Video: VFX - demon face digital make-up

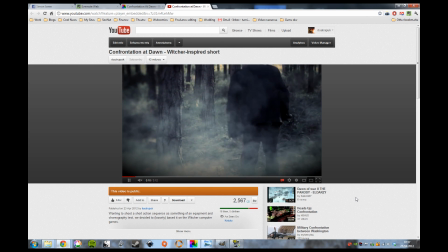[0:00]
Hey everybody, Simon Jones here. I did the visual effects on Confrontation at Dawn, as well as most of the other It's a Trap productions in recent years.
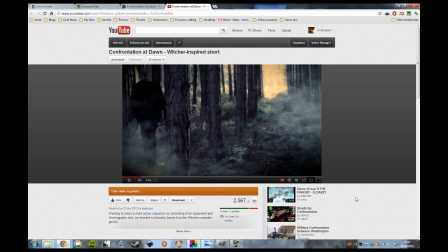[0:07]
I also work over at VFX Home, where we developed the hit film software that we used in this production.
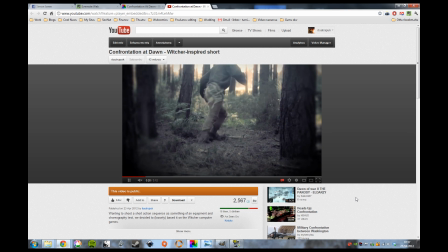[0:12]
So this was just a little test video we did,
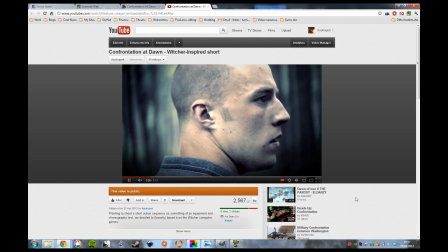[0:15]
which Christopher Puttock shot as a kind of way of testing out some fight choreography and some new technology for shooting action sequences.
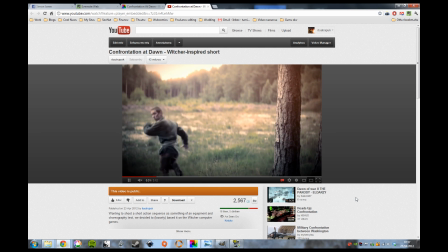[0:22]
And I used it essentially as a way to test out some new visual effects techniques.
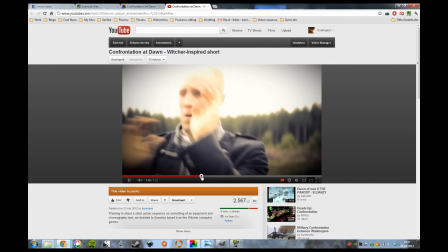[0:27]
So the one I actually want to talk about today is where we reveal the demon, which is around about here.
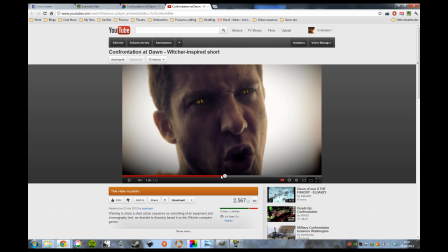[0:35]
So this is when we have the little reversal where we realise that this guy's the Witcher and the other guy's the demon, and his face goes all nasty like that.
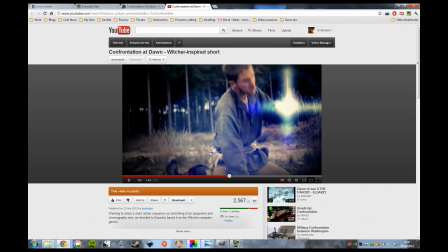[0:43]
It wasn't really planned for his face to turn all kind of bruised. That kind of just came out in the edit, which is quite nice when a visual effect kind of presents itself during the edit rather than being planned right from the start.
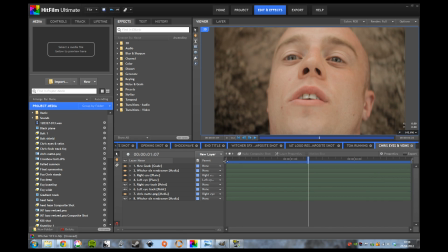[0:56]
So let's take a quick look at how it was actually achieved. Here we have the original shot, which was just Chris lying on the ground muttering to himself. And as you can see, there's no makeup involved whatsoever. It was just very ordinary face.
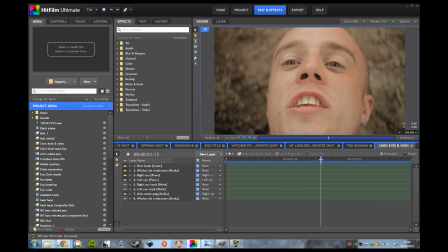[1:10]
Well, as ordinary as Christopher's face gets, but yeah, there you go. The first thing we did was we tracked on a couple of eyes. So this is using HitFilm's internal 2D tracker, which is nice and quick and easy. And when I did this, I was originally just thinking I was going to replace the eyes, much like I'd done with Tom in the reverse shot.
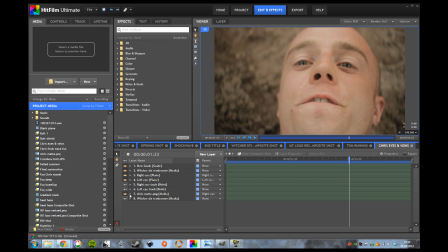[1:31]
So these tracks here were used to then track on a couple of eye holes, a little bit like that. By the way, originally it wasn't going to take up quite as much of the eye socket as this.
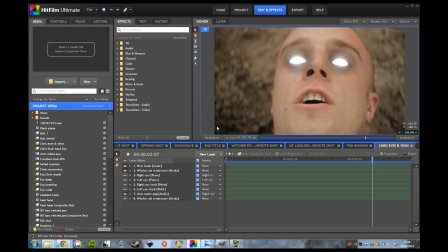[1:46]
The initial plan had been to have it a bit more like Tom's eye, where it was a more normal eye. So, you can see I started to work on it here, keeping it within the eyelids, but it just didn't look very interesting, and it was far more creepy to have it kind of take over the entire eye socket like that.
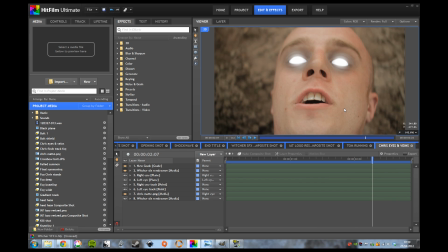[2:04]
It looked far more unnatural. Okay, so that was the original concept for the shot. There was going to be nothing else going on here, but it just didn't really look that scary or interesting. So the next thing was to try and kind of give him a kind of digital makeup job, I suppose. And the way I went about doing this is I took a frame around about here,
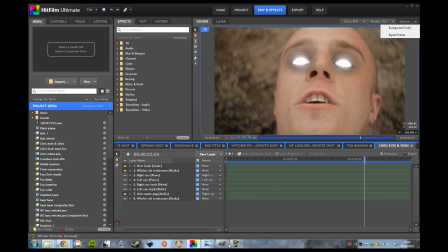[2:24]
headed up to options here, export frame, took that out as a PNG. That I then brought in to GIMP.
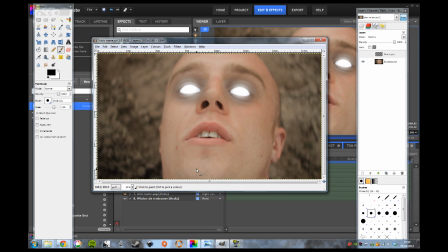[2:32]
As you can see here, this is just a still frame here, nothing fancy about it at all. Created a new layer, just a transparency layer. You can of course do this in Photoshop as well, it's nice and easy. Nothing particularly complicated here, it's not like I'm a image editing expert or anything.
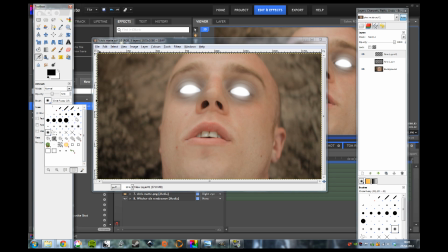[2:47]
Okay, yeah, so you just take the airbrush tool, select something that's a little softer in terms of a brush, so a nice soft edged brush like that will do nicely. And then you essentially just start to draw in the kind of bruise areas, and this is going to be a bit of a rubbish quick job here, but you'll get the sense of what I'm up to.
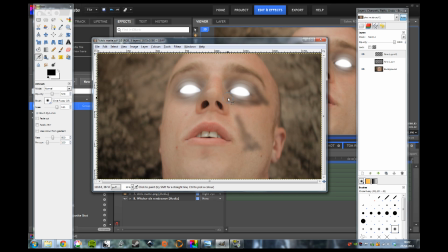[3:04]
So you kind of want to pick the areas where you would naturally have darker patches, so around the eyes here. You can see you just start to build up this kind of sense of there being bruises under the skin.
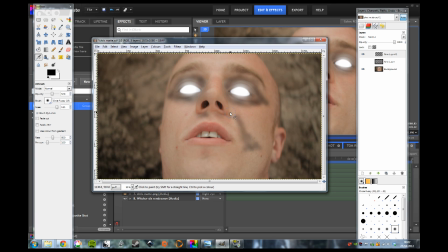[3:19]
You don't have to use it just for this kind of demon type makeup either. You could use this for whatever you wanted really, to apply some extra detail to your actor. Obviously the better you are at using Photoshop, or the better artist you are, the better results you're going to get. I'm not particularly wonderful here, so this is a pretty rubbishy job I'm doing, but you get the general concept.
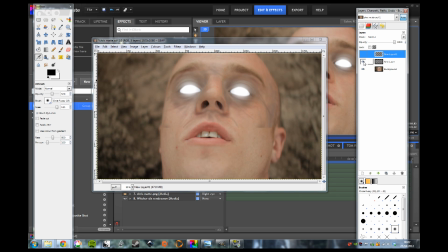[3:39]
If I just get rid of that, you can then see the version that I actually drew, which was this. Where you've kind of got all these wrinkle lines that I added on, some kind of scars and bits of bruising and that kind of thing.
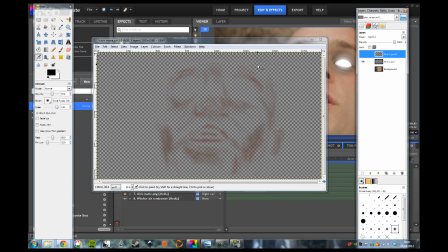[3:49]
If you then turn off the original layer, you just get the new makeup on a separate layer with transparency. Export that out as a new PNG, which gives you something a little bit like this.
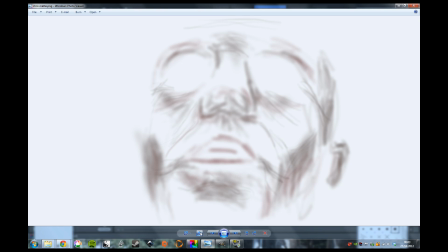[4:01]
And then you can take this and overlay it onto the original.